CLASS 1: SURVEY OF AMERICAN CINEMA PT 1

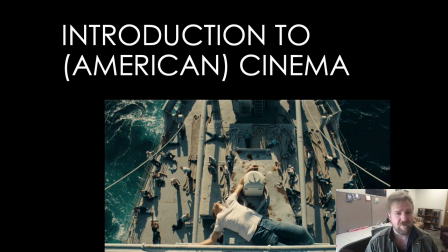Hey everyone, this is your Professor Logan Freeman here. This is your first lecture here, your introduction to American cinema, and this is going to be just basically about the history of it, and then just a little
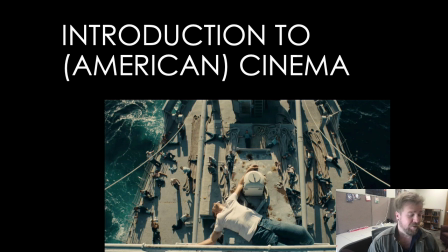direction on how to read film because films are put together in a very deliberate way to help the emotional context of a story kind of come across.
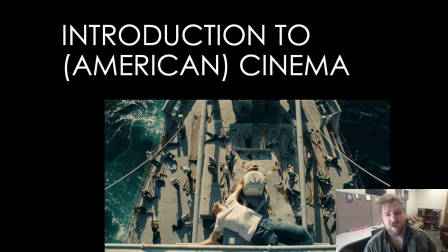So we're going to cover a little bit of that through all this. All right. So let's get started.
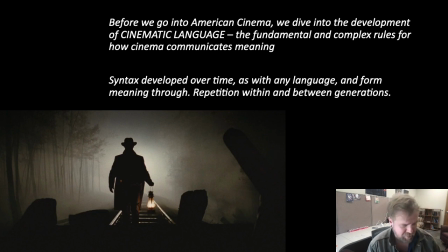All right. So before we talk about American cinema, because I think that's kind of reductive about it. I mean it's worldwide. We've seen really cool foreign films. We know that a lot of stuff came from the French.
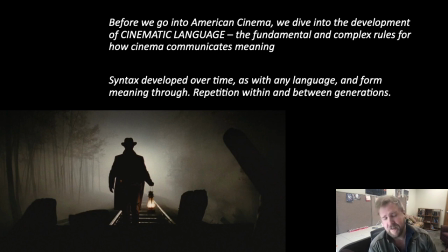Um, Film is not inherently American, even though a lot of it did happen and develop here. It is for everybody. But I think the main thing to understand is that watching a movie or a TV show, you're trying to determine, what makes it cinematic.
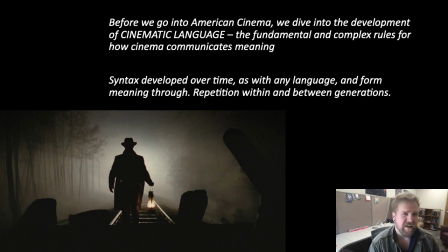I want you to ask that. What makes it cinematic? And it's just like a series, and it says it right here, like a fundamental and complex set of rules. But it's using very deliberate composition
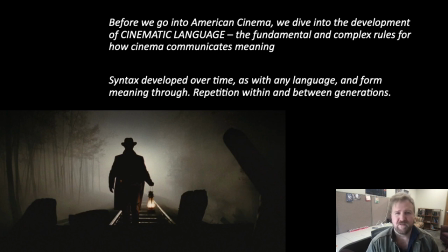to help guide us on an emotional and mental journey. And we talk about cinematic language. All right, we know that language, it's something that's developed over time. It's the same thing with filmmaking. It wasn't all necessarily, everything's a Marvel movie now or something like fast and flashy or whatever.
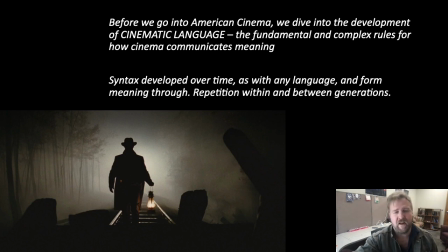It took like 100 years to get to that point. So how do we read it?
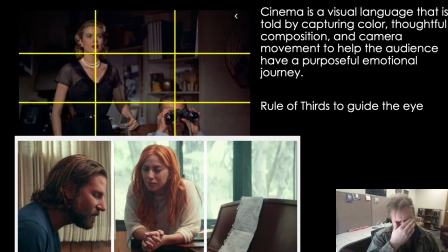So part of cinematic language, we just kind of have to understand what films are now. That we use, certain methods to help us pay attention to specific points and things happening on the screen.
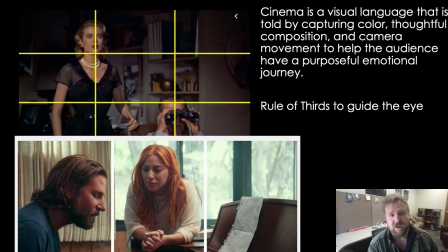So you kind of have to think of, what makes something cinematic. I know that sounds like kind of bougie or whatever, but so it's being deliberate. All right, it's being thoughtful with your composition, your movement, your color, your mise en scene, which we will cover that, what that is.
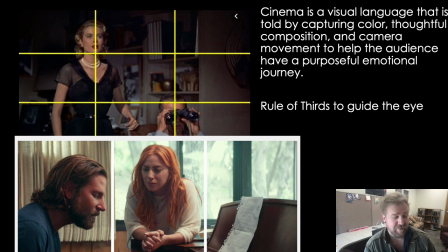It's all pushed together to help guide intention. So you got stuff like this, like one of the parts of the language is the rule of thirds. It's modeled after Leonardo da Vinci's Golden Spiral, that the most aesthetically pleasing uh,
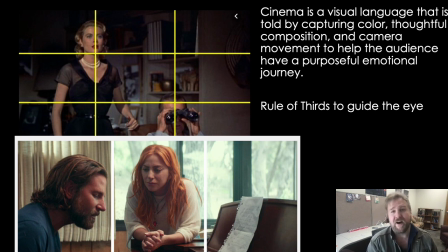compositions in painting or anywhere follows this spiral, this perfect spiral. And you think of the rule of thirds in composition, in photography, or whatever else, we see this, what's opposite, this thing over here, um,
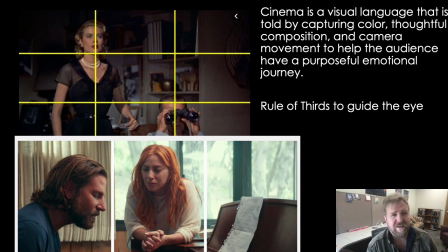from Alfred Hitchcock's Rear Window, that our eyes are drawn to these intersections on the screen, that it fits within that golden spiral, that golden ratio,
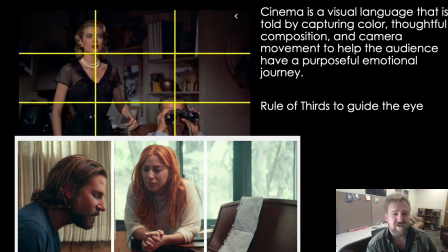and helps guide our eyes as to what we're supposed to pay attention to. So our eyes are naturally drawn to these particular things. So you'll notice that in films, that if you're trying to pay attention to something, they're going to be matched up at one of these intersections.
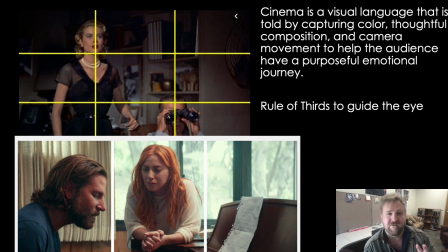And that's going to feel more natural versus if you have somebody fully centered. It feels artificial, but that's also with purpose too. But then we also have within the rule of thirds and in this grid, it helps us read because we tend to read things left to right.
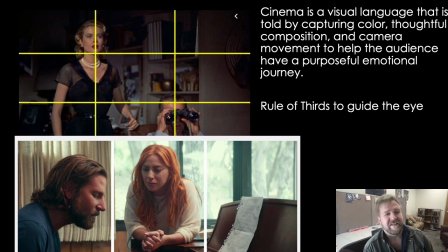We tend to do that with our visuals too. All right, like this thing with A Star Is Born, we read it from left to right.
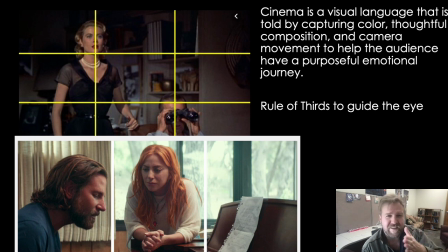That's where the rule of thirds and the grid thing really helps us out, where we know we're supposed to pay attention to Bradley Cooper singing, and then to Lady Gaga listening, and then ultimately the last most important thing is what he's singing, the words, right? It's all about the connection and stuff like that.
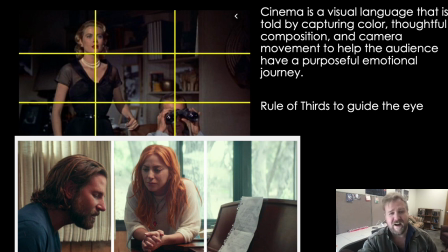So one is the rule of thirds. That helps guide our eye as to what we're supposed to think is the most important.
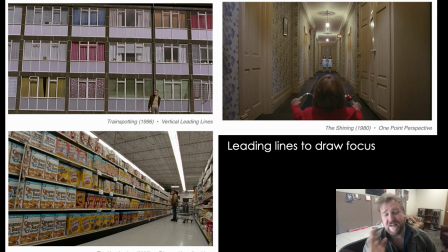Then we have things like this. Besides that rule of thirds, we also have leading lines. And the leading lines are the other things that you have to do within composition that helps us know what do we need to pay attention to.
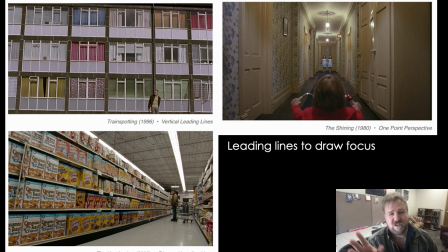If all the lines here, like with Train Spotting or The Shining, we know to pay attention to the thing that's closest to us, the largest and brightest is what we pay attention to.
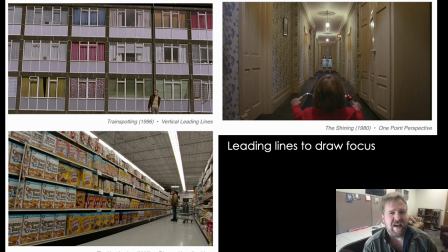And then we know that the next thing, it's wherever the lines lead to. And that is something that, we have the leading lines, which you do need to know that for the test. You also need to know about something called the Hitchcock rule.
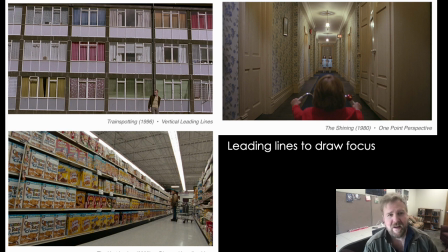And the Hitchcock rule is we naturally gravitate towards the biggest and brightest part of the screen. So it's when you're watching a movie and you're like, well, what am I supposed to pay attention to?
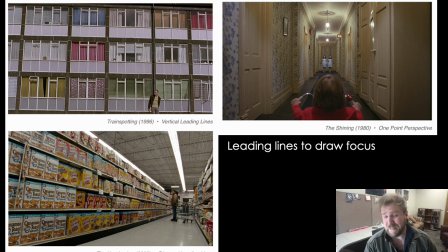Um, Usually it's very thoughtfully placed to where we're like, oh, we're supposed to read it from this kid here. It's his POV where he's looking at these ghost twins in The Shining. We know that that's how we're supposed to read it. And again, that is called the Hitchcock rule.
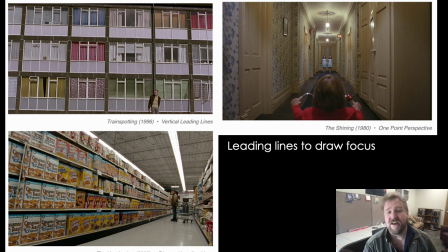You do need to know that for your midterm.
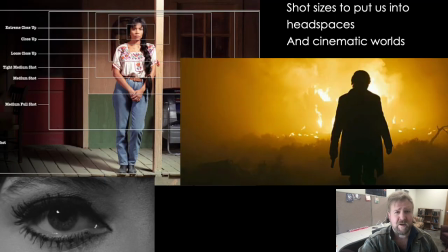All right. And the next part of that, and we have those leading lines, we have the rule of thirds and the grids that help us pay attention to it. Then it's also here the shot sizes and how deliberate we are when we pick those out.
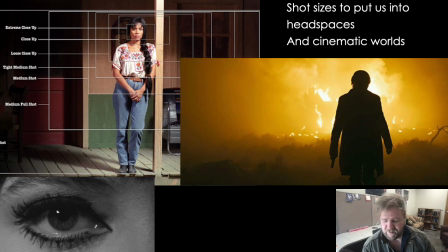Now you're thinking like, uh, have you even noticed this before? Well, as filmmakers, what we do is we pick out stuff based on like how
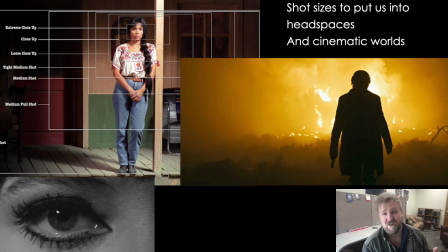into or outside of a character's head that we need to be. So the wider it is, we have something like this from Skyfall. We need to see physicality. The face is not important. We just need to know somebody is watching James Bond's childhood home burn down. Versus you have a close up of somebody's eye.
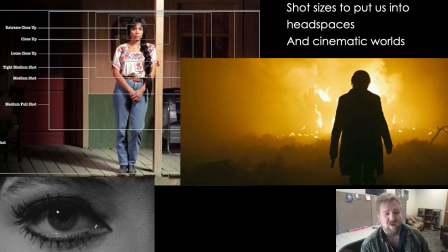We're trying to get, if it's an extreme close up, we know that that's a sensory thing. A close up, it's all about headspace and specific reactions. It's the same thing with how we piece them together, that it is a puzzle that we build along the way.
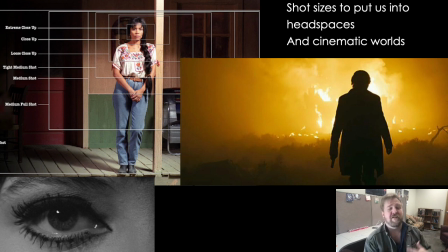So with all of these things, we learn how to build a cinematic language that, okay, well, if we know that we need an establishing shot, we start with an extreme wide shot of a gas station. We know that the next shot should probably be within that gas station, so that orients us.
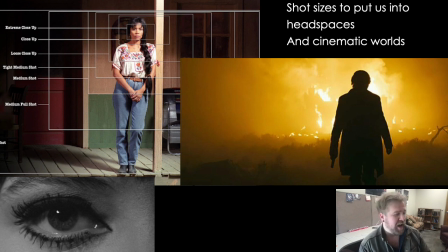And it's wide, a little wide inside, so we see the two actors interacting, and then the conversation heats up. And then what we know then is that we have a series of close-ups to work on that.
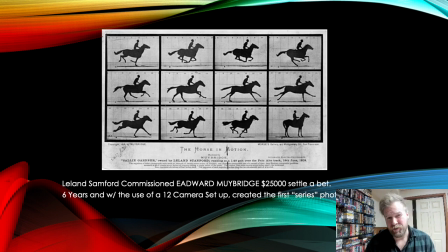All right, let's get to the history part here. And this is all stuff that you will need to know for your midterm. So just make sure to take notes or just read these parts in the book. It'll be just fine. So the main thing you do need to know is how filming came about.
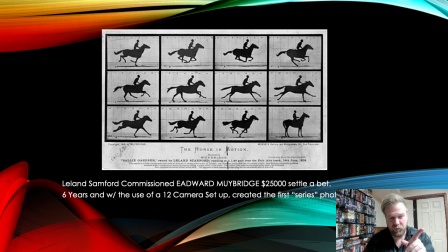And it first started here with Edward Muybridge. It started with a bet from a rich guy who wanted to prove that did horses' feet leave the ground. So used $25,000 to settle a bet.
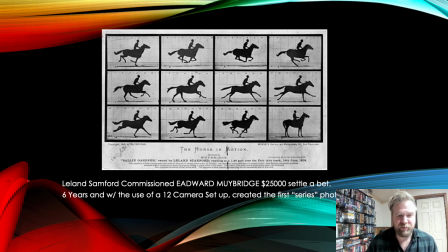And what was developed here was the first instance of series photography.